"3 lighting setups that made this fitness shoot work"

This 3-day shoot involved 20 crew, 4 world-class athletes, a pre-light day, weeks of prep, and a 20,000 square foot blackout studio. In this video, I'm going to break down 3 main lighting setups I used for this fitness commercial. Let's go.
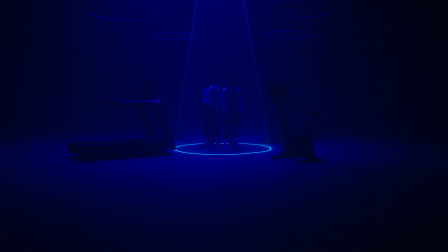16s
The opening sequence was all about teasing details. Our 4 athletes begin under a laser beam that's shaped around them.
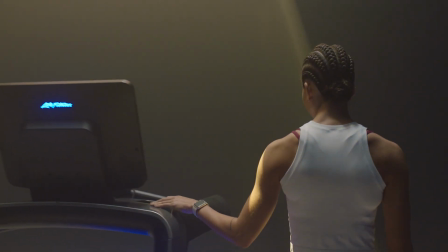22s
As they step out of the beam, approaching the fitness equipment, the world lights up and everything comes to life. I'm going to talk you through the lighting setups under the laser and how we achieve that look. So I've got a new toy. This is a Wacom tablet. I've got no idea how to use it, but I'm going to just use it for educational purposes and show you some of the lighting setups by drawing on them in Photoshop. So do not throw shade at me for being with this.
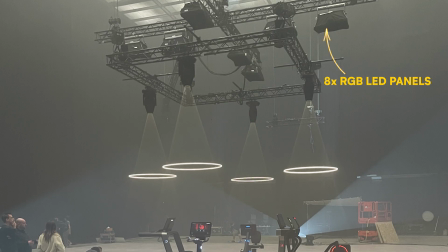42s
The first setup involved 8 RGB LED panels rigged to large trusses overhead with a laser fixed in the middle.
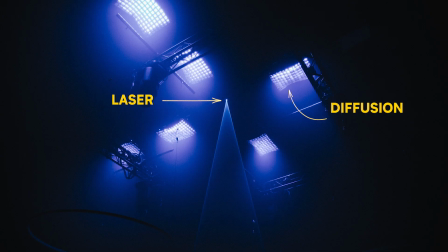49s
Each LED panel had a layer of diffusion and an egg crate to help avoid light spilling everywhere,
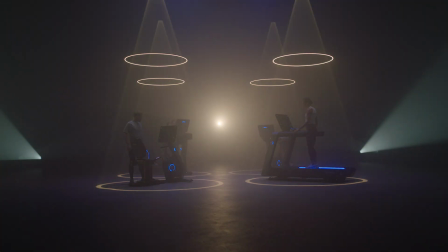53s
and the gaffer would control the light levels from a wireless control box, making it easy for us to manage the colour and exposure.
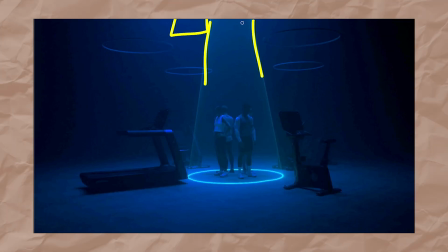59s
Okay, so we've got the laser beam here that's rigged on the truss. We've got the LED panels just off camera above there, and there's 8 of them. And they're providing a bit of ambient that's just sort of hitting there. The main motivation is the laser beam just here on the 4 that's circling the 4 athletes.
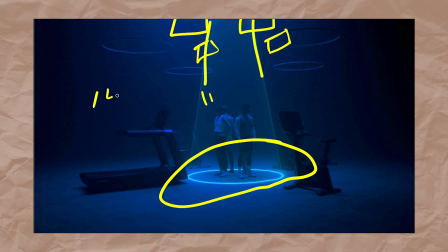74s
Everything else just falls off to darkness, as you can see here, so it's quite a moody shot. It's relatively quite a simple setup.
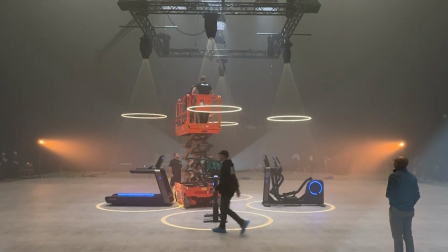79s
It's just very time consuming to rig up and something we discussed in depth during pre-production,
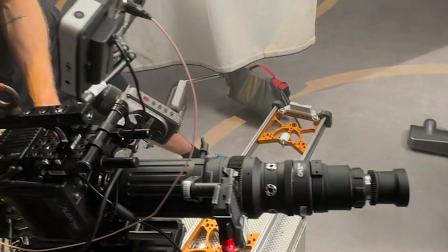84s
as the creative director wanted to be able to shoot a full 360 degrees of the set, meaning no light stands or diffusion frames could be used. Overhead lighting was then. We also filled the room with the haze in order to get the laser to show up on camera. Without the haze, the light would simply have nothing to bounce off and just hit the floor. Not very cinematic at all.
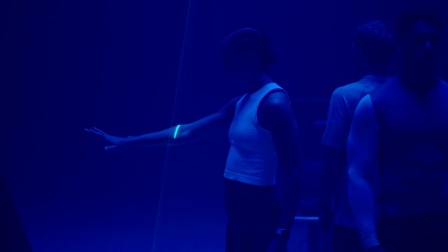100s
The laser was controlled by a specialist who could dial in the shape and the frequency of the light to reduce flicker. A little bit of advice here. If you're going to use a laser when you shoot, whatever you do not point your camera at the laser. It'll ruin the camera sensor, leaving permanent dead pixels, meaning you have to buy a new camera. A hard lesson learned, indeed.
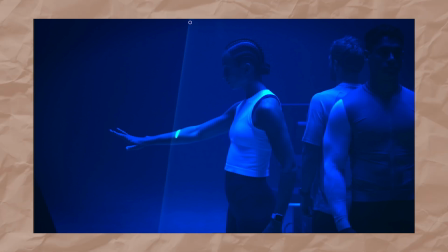116s
Okay, you can see a little bit more of the detail on a mid shot here. So we've got the laser beam coming down here, loads of haze everywhere, and then the LEDs just giving us a little bit of ambience and just hitting the shoulders here,
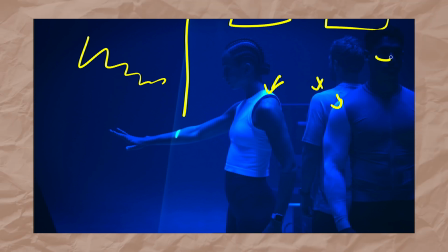128s
and here. But we're purposely keeping all this quite dark and moody at this point, so we're not trying to reveal too much. All of this is in darkness, so plenty of shadow to play with. That's why we go for the overhead lighting. When we come in for the close-ups, I would ask one of the sparks to hold a bounce board just to lift the face a little, remove some of the shadows underneath the eyes. The close-ups were a little bit easier as we didn't have to rely solely on the overheads.
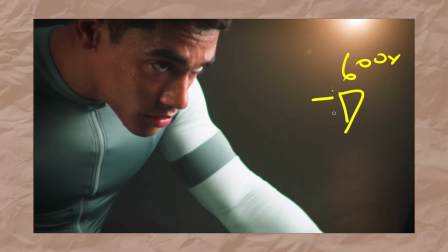149s
We brought in an aperture 600X with a large dome to act as the key light and a bounce board on the left of frame, filling the face a little bit. We had a bunch of Forza lights set to 3200 Kelvin, adding some practical warmth to the background.
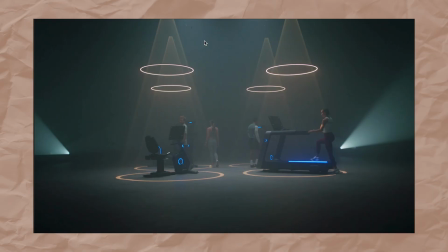159s
The final setup involved a bunch of practical lights in the frame. We wanted quite a futuristic set with each piece of fitness equipment spotlighted under these rings. These circles are actually just living room LED strips, and there's a spotlight mounted just above each one.
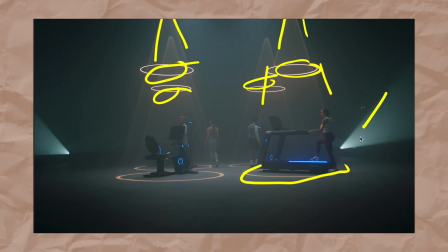172s
The lighting guys would dial in the beam of light to be able to shape the fitness equipment on the floor. We had a few more practical spotlights dancing around the background, and we used our overhead lights to fill everything in a little bit. So there you have it, a few of the lighting setups we use for a fitness commercial. Hope you found that useful, and let me know in the comments if you have any specific questions. Peace!